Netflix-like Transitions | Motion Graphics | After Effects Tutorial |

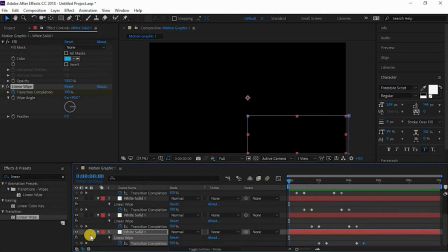251s
So I think this looks okay.
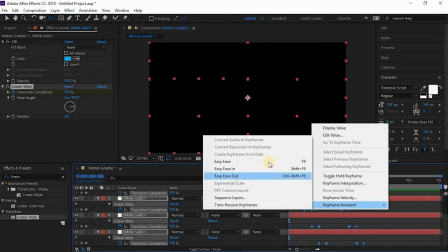255s
Now just select all the keyframes and right click and just select easy ease.
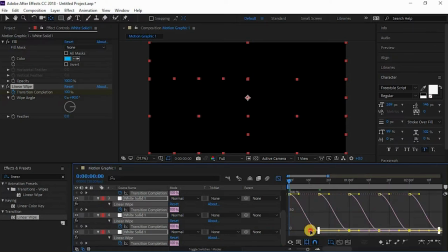262s
Now go to this graph editor and just drag it onto the right so that it gets a smooth motion.
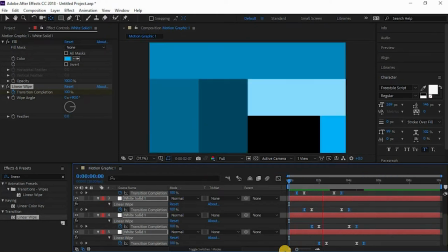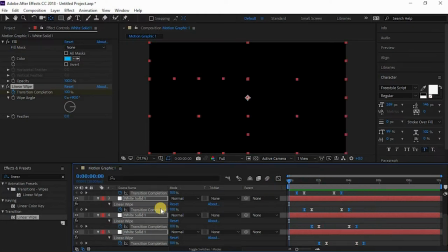284s
Yeah, this is what I was talking about. So yeah, the animation looks nice.
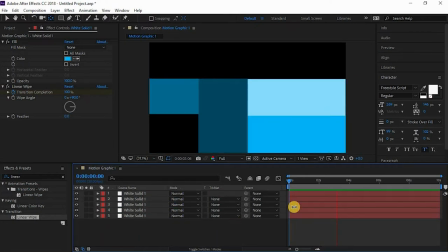291s
You can have any other
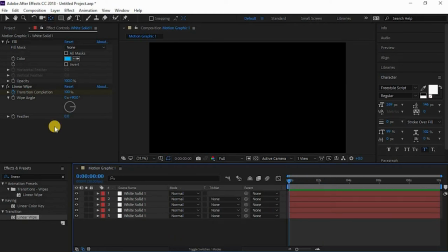294s
animation that you like in the same format or in any other way.
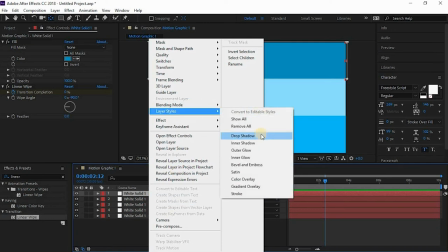303s
Now I'll just add a drop shadow to it, so it looks real.
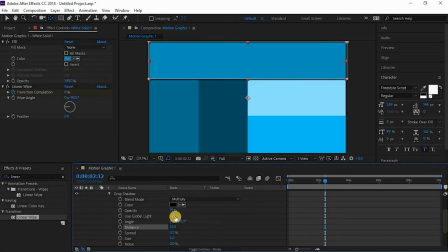308s
And I'll just lower the opacity and increase distance, and yeah, this look nice. Just copy paste it to every other solid.
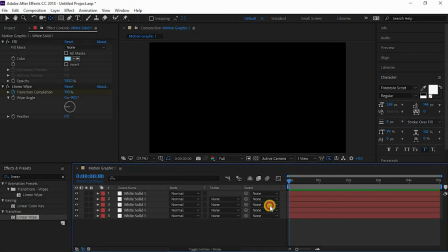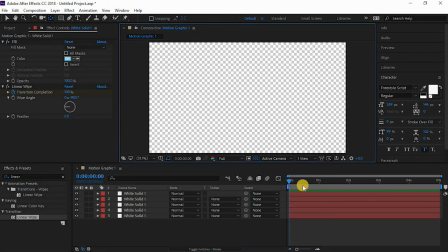334s
We'll just save it and press this transparency grid and render it out. So I hope you guys liked the tutorial. If you really did, please subscribe and please comment and like below. So I'll be back with a new tutorial next week. Keep learning, stay creative.